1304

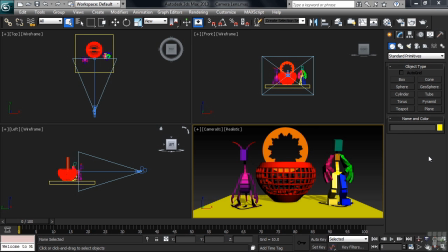(0:00)
Professional photographers are well aware of the dramatic results that can be achieved by changing a camera's lens length. They do so not just to vary the way a particular object is framed within the view, but to also psychologically change the way a given shot might be interpreted by their audience.
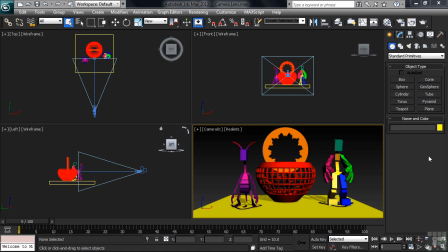(0:17)
You see, a simple lens change can take a character in a story from a position of power to a position of weakness in moments, all accomplished simply by the lens length that's chosen for the camera. To illustrate that, I'll be using a file named Camera Lens.
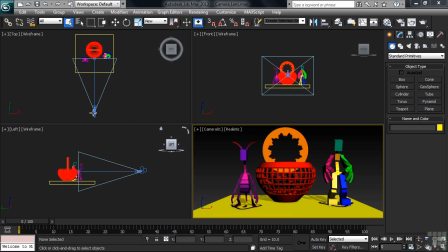(0:33)
You can find it in the Working Files folder. Let's go ahead and select the camera in the view, then head over to the Modify column to take a look at our options. Note the selection of stock lenses that Max offers. Each lens, if attached to the camera, will make the scene look just a little bit different. Take note that the default lens length is just a little over 43 millimeters.
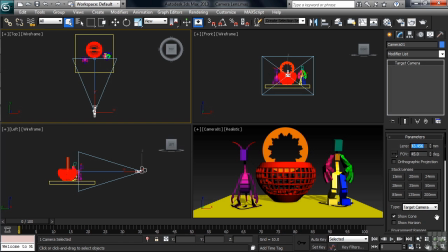(0:52)
Max uses that specific length as a way to accurately match what the camera sees to that of the human eye. In other words, a length of 43 millimeters on a camera in 3ds Max most closely simulates human vision. Now watch what switching to a different lens length does to what we actually see in the camera view.
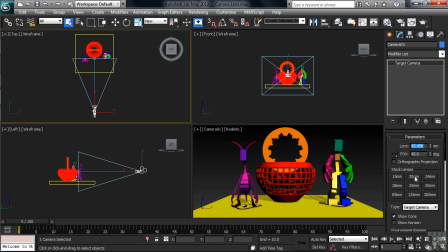(1:09)
In our selection of stock lenses, let's change to a 20 millimeter lens.
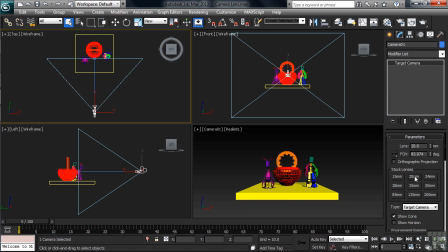(1:14)
A short or small lens length, in other words, anything between 20 and 30 millimeters, is typically referred to as a wide-angle lens. You can see how far the camera's viewing area now spreads to the sides if looking in the top view.
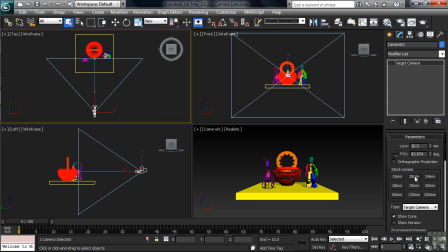(1:28)
Wide-angle lenses, like the one we're using here, tend to exaggerate and distort the perspective of a shot. Many would also say that a short lens length will provide more of a feeling of massiveness to the objects in view. Now, as we discuss how a certain lens length changes the way things look in the viewport,
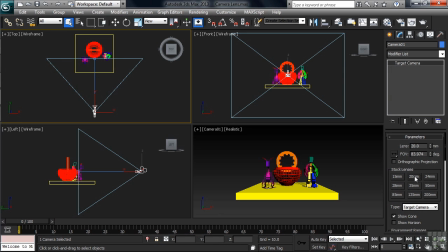(1:45)
it's important to know that the field of view, in other words, what you actually see inside the camera frame, changes inversely with the lens length that's being used. Simply put, shorter lens lengths, in other words, a smaller millimeter value, will produce a wider field of view. That many times referred to as simply FOV.
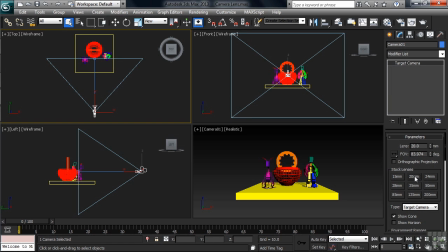(2:03)
Using a longer lens, in other words, a lens with a higher millimeter number, will produce more of a narrow field of view. And you can see that here. With the short 20 millimeter lens, notice how far to the sides the camera reaches in the view. That field of view also making our objects look a little farther away than they actually are.
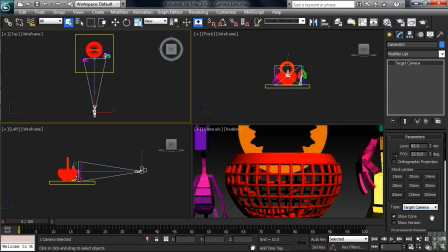(2:22)
If we change to, let's say, an 85 millimeter lens, you can see how the side-to-side field of view has been substantially reduced. Again, quite noticeable when looking in the top view. Now, a lens with a length of 85 millimeters or longer is typically referred to as a telephoto lens. You've more than likely heard that term before.
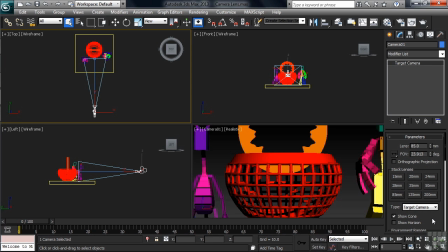(2:42)
Lenses in this length range usually minimize the effects of perspective distortion that you sometimes get when using shorter lenses. But the longer lens does come with a few drawbacks. One being the fact that longer lenses create a smaller viewing area.
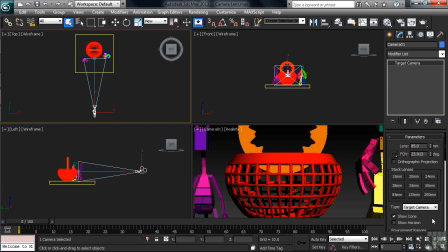(2:57)
And two, telephoto type lenses have a tendency to flatten out the dimensions within a scene, creating the effect that objects look closer to each other than they actually are. You can see both things happening here when looking in the camera view. So here we've seen two completely different representations of the objects in our scene.
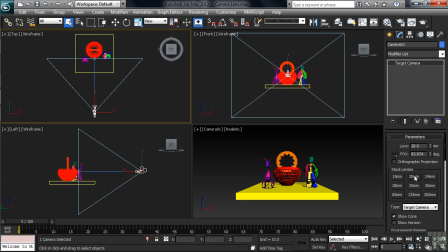(3:15)
One making things look more distant than they actually are, while the other creating the illusion that our scene objects are vastly closer than they indeed are.
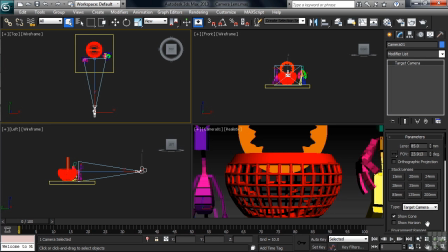(3:23)
Now think about it, all that created by simply changing the lens length on our camera. Let's switch our camera back to using a 50 millimeter lens.
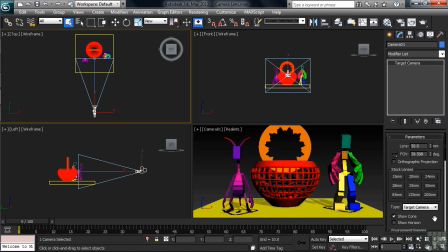(3:31)
That's as close as we can get to returning to human vision using the out-of-the-box stock lenses that Max offers. Now, something you many times see in movies or in TV dramas is an effect where the camera either pulls tight or pushes away from the scene's main area of interest.
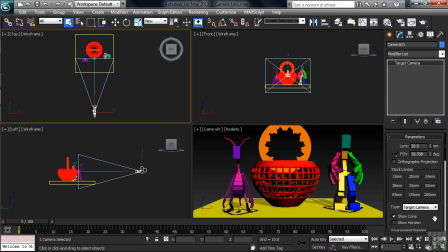(3:47)
That being done by animating the camera's lens length over a period of time. Let's see if we can't do that. Leaving our time slider at frame 0, let's change the length of our lens to 20 millimeters.
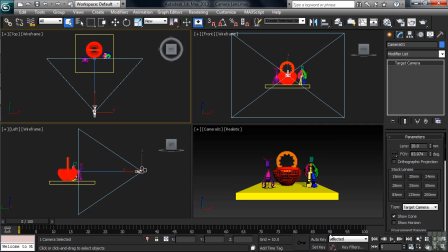(3:59)
We'll now activate Auto Key, then move to frame 70. Once in that position, back on the right-hand side, we'll change the lens length to 85 millimeters.